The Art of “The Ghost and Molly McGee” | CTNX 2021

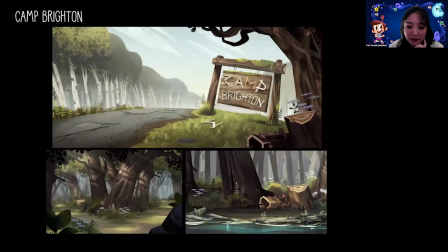(20:45)
We pulled inspiration from artists such as Chris Turnham and Willie Reel when figuring out the lush trees and intricate shrubs.
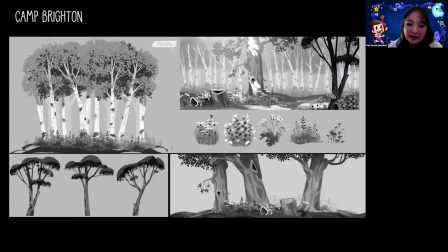(20:53)
The next slide shows kits I designed and used to build the forest. Because there are so many locations within this space, and we have a limited time to work on an episode, sometimes putting together a kit is a great way to save time.
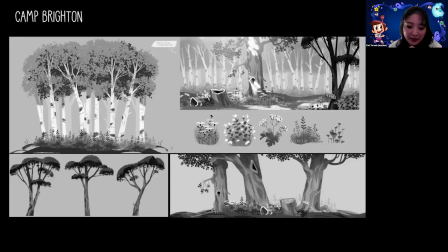(21:08)
Each piece can be reused like a stamp, so you don't have to draw each blade of grass, leaf, or even tree.
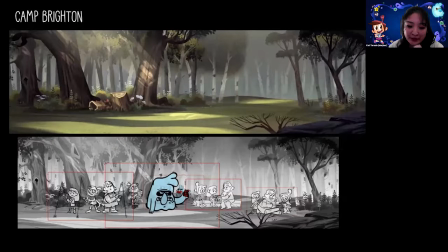(21:19)
Here's an example of how I put together the kit pieces to create a key background. When designing a background, we have to design a space that works for the character's action. In this particular situation, this one design had to work for 5 major scenes, not to mention close-ups and other small views.
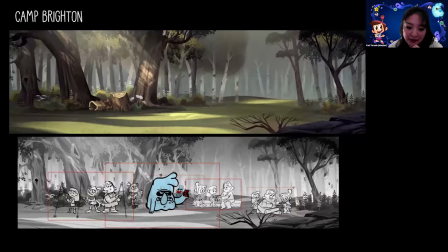(21:37)
Background design requires a lot of planning and problem solving, which to me is one of the reasons why I enjoy it so much. It's not just about drawing a pretty picture, it's also about building a functional space economically.
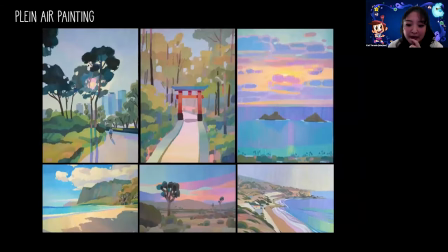(21:53)
When thinking about and designing new locations, I find it helpful to draw from my plein air studies. When painting, I like to capture the feeling of the place rather than replicate it. Since you can't paint every detail and every surface, you're forced to simplify and make design decisions.
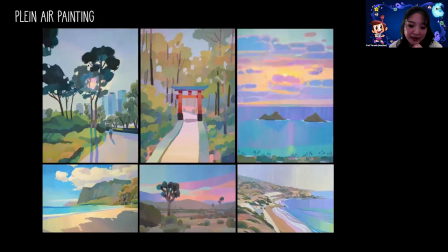(22:11)
Studying from life forces you to ask questions. What is the focal point of this painting? How can I leave the eye there? What is the mood of this location? Is it dramatic or calm? If something's not quite working, how can I make it better? These are all questions you can ask yourself, whether it's your personal work or on the job.
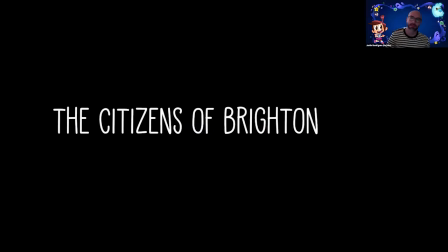(22:33)
I'm going to talk about some of Brighton's inhabitants.
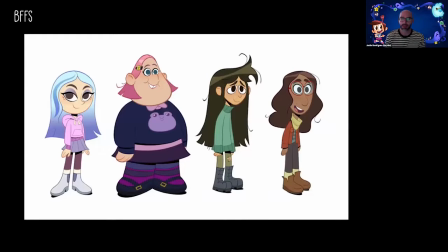(22:39)
So I was basically asked to kind of populate an entire town really early on in the series, because the town plays such an important role, as do all of Molly's friends.
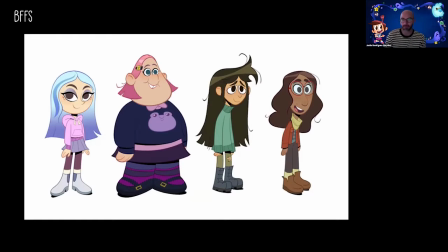(22:54)
And here we have some of her best friends. So we were talking about Andrea earlier and how she was kind of the preppy blonde girl. We got a note early on in the focus group testing from a little blonde girl, actually, and she's like, why are all the mean girls always blonde?
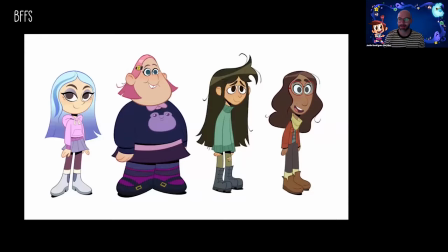(23:10)
She's like, I'm blonde and I'm not mean. And so we had to kind of rethink Andrea's character, which, you know, for the better, because we ended up with something that wasn't as cliche. So we started trying to ask ourselves, what is the kind of the today's version of,
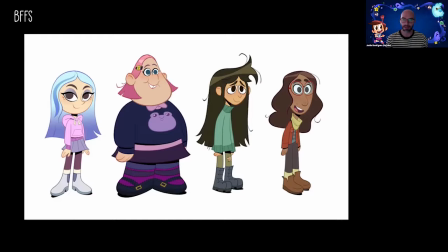(23:29)
you know, the popular preppy person, and we thought influencer. So she's not necessarily this mean girl bully type. She's just really popular and really particular about herself and her friends.
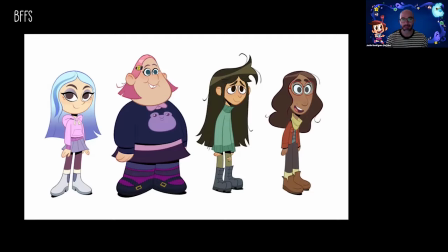(23:49)
So some of the fun stuff about her design, I actually based some of her clothing off of Ariana Grande. There was a design where she actually had the big boots early on, but that was going to be a problem for animation, so we removed them. You'll notice that Andrea is the only character who doesn't have little hair flyaways.
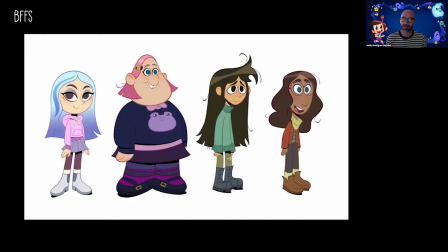(24:08)
And it's because she's so particular about how she looks all the time, because she's, you know, always presenting on social media. And the blue hair was actually based on the voice actress's hair color at the time,
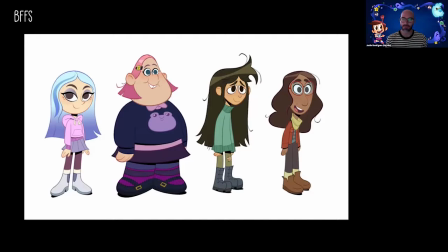(24:23)
which was this kind of ombre blue. And I thought it was really cool, and I thought it was unique. So we ended up using that hair color. And if you look at her hair shape as a silhouette, it's a ghost.
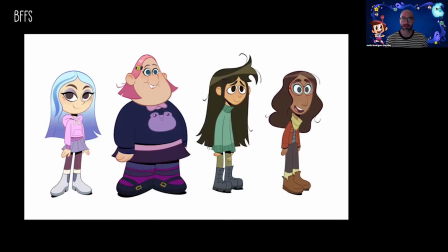(24:37)
So that's like little stuff that I like to kind of add into the designs, to just kind of like little Easter eggs as much as I can.